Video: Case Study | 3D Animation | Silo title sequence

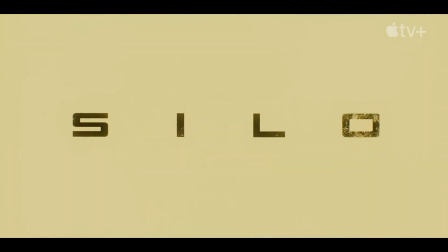[0:00]
So I've been watching Silo season 3 for the past few weeks,
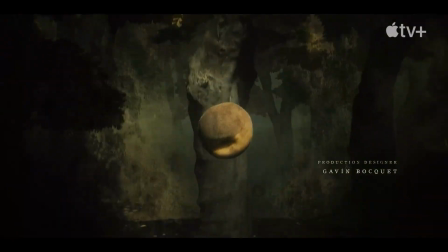[0:06]
and the opening title sequence is something I have really liked over the seasons,
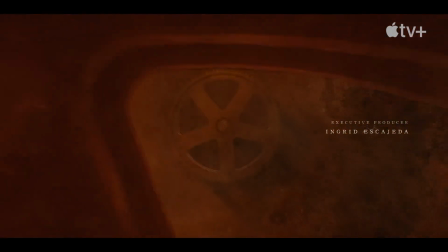[0:12]
and this particular shot I wanted to recreate as a case study,
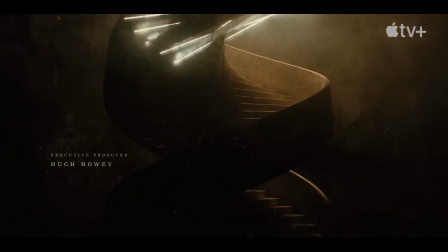[0:18]
as a research, and see how it was made, just as a learning process.
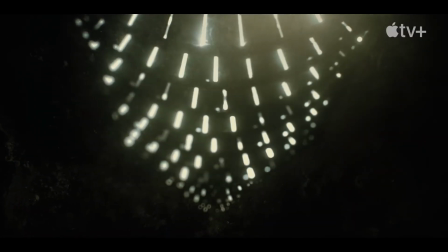[0:24]
I also decided to record my working on this.
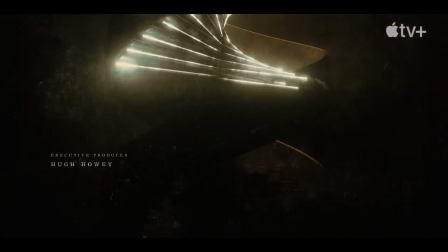[0:29]
All of this was done within a day, about I think 8 or 9 hours, with a bit of extra time for rendering and about half an hour for compositing.
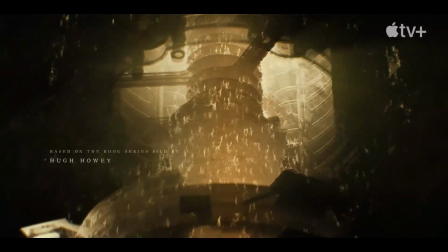[0:43]
So here it goes.
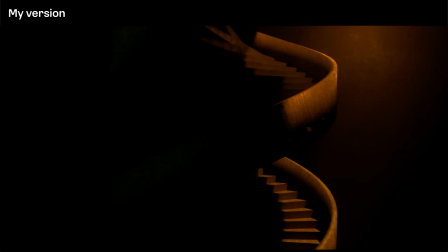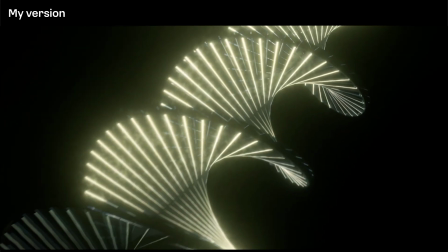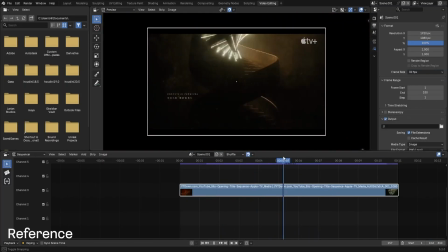[0:59]
So starting off, I try to get the original video
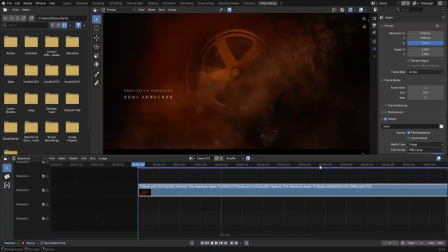[1:05]
as reference to see the timing and see the shot composition. Then I started recreating the first shot, which is this staircase unfolding.
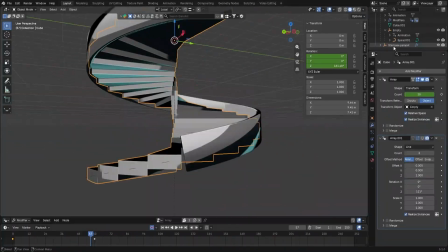[1:16]
I'm using a basic array modifier here to get the steps, and then a curve profile to get the edge of that staircase.
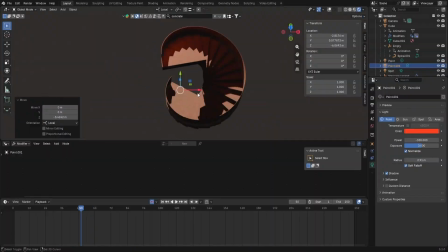[1:24]
I'm animating the number of the count in the array modifier to get that step formation.
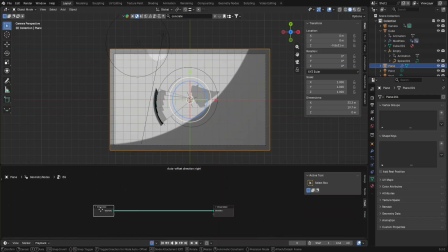[1:33]
Then I'm doing the lighting here, adding a bit of volumetric
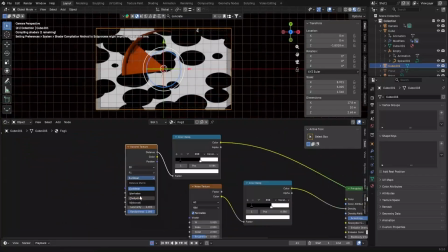[1:39]
fog here to get that grunge effect in the background, experimenting with a bunch of noise textures.
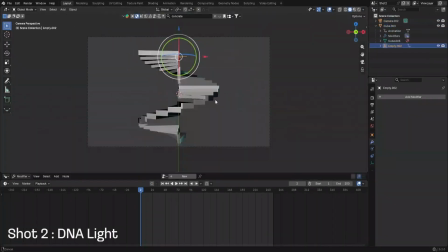[1:48]
Then moving on to the next shot, I am using the similar array modifier,
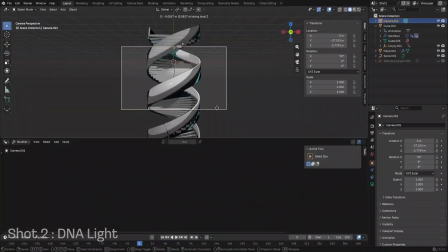[1:55]
but this time I noticed that the staircase is using a double helix instead of like a normal staircase.
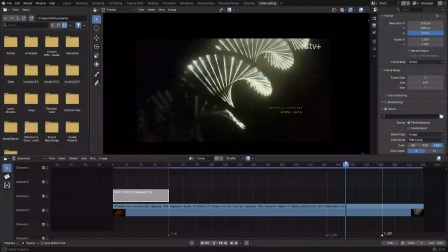[2:01]
So I am creating that mirrored image. Along with that, I'm
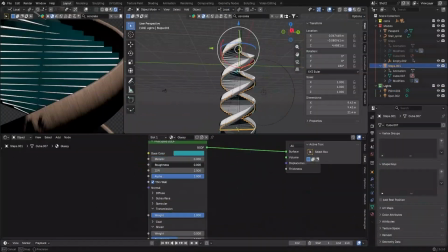[2:07]
adding a material to it which has a light edge on its bottom edge.
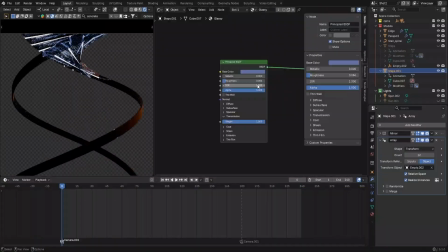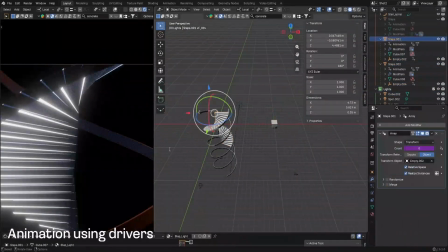[2:22]
I've added drivers in certain aspects of certain parts of the material, like the factor node
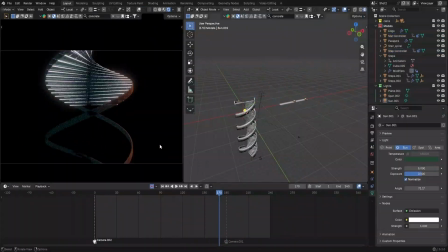[2:31]
or the count of the array modifier, and using these cubes on the side to just change their value
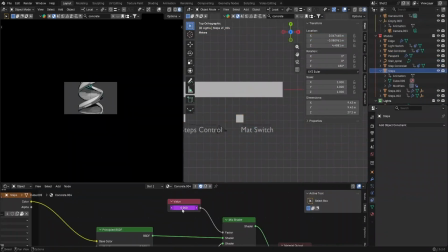[2:41]
accordingly. So I've got a light switch, a step control, and a material switch.
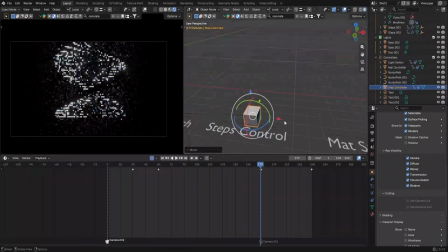[2:46]
So I have keyed the specific
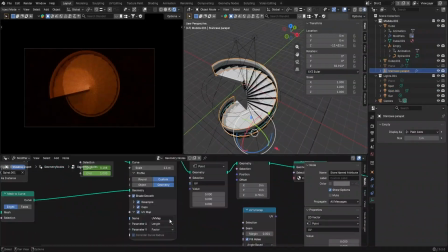[2:54]
factors in the material node or
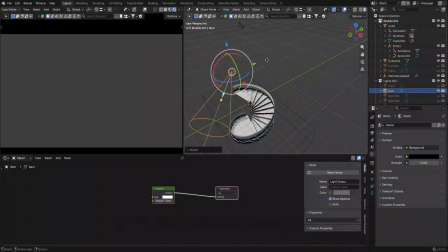[2:58]
the count amount of the array to those
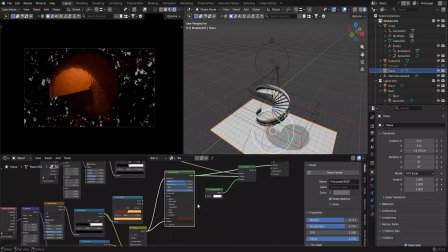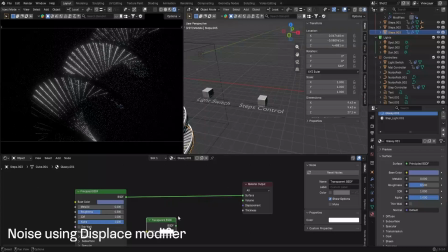[3:09]
then as you can see, I'm fixing the material here, adding a bit of noise to that
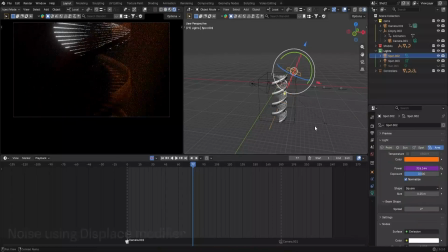[3:16]
model to get that slightly ragged edge on the light.
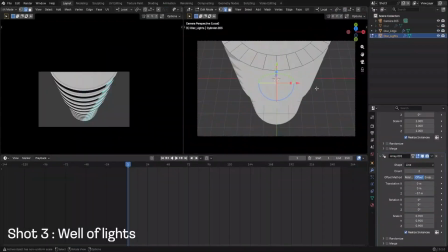[3:21]
Then here I'm working on the third shot where it's like a well of these just lights flickering.
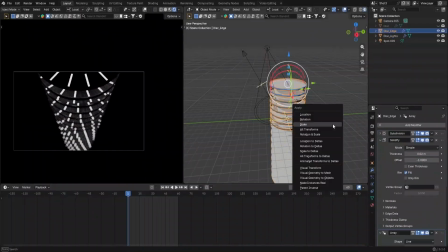[3:30]
I'm adding a bit of rotation to the array, so all these lights rotate,
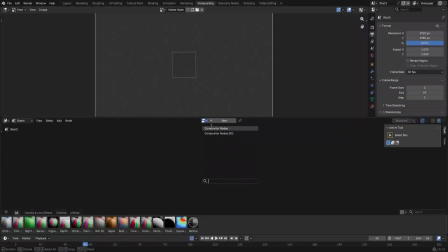[3:35]
and then I'm adding a noise modifier into the light itself, so it can just have a pulsing effect.
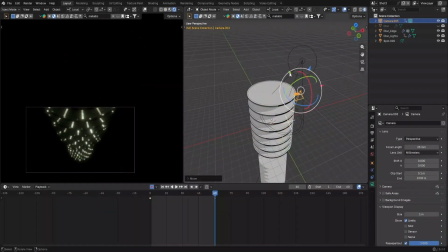[3:43]
After this, I'll be doing like a test render and then a final render after that,
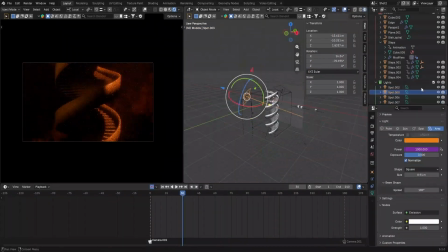[3:48]
after tweaking some details, and then here is the final result.
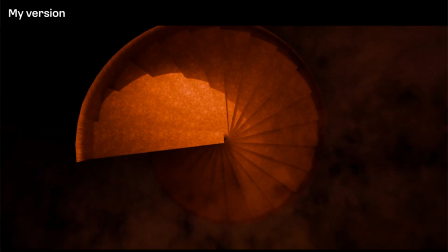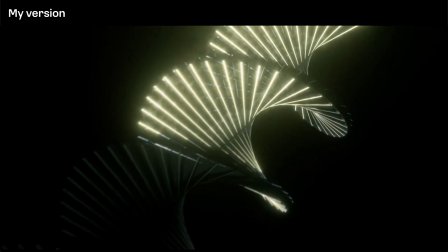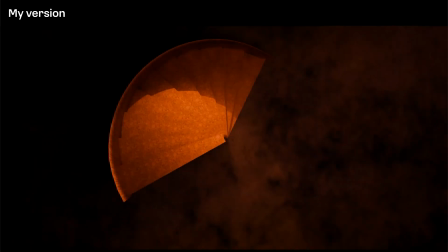[4:07]
Thank you for watching.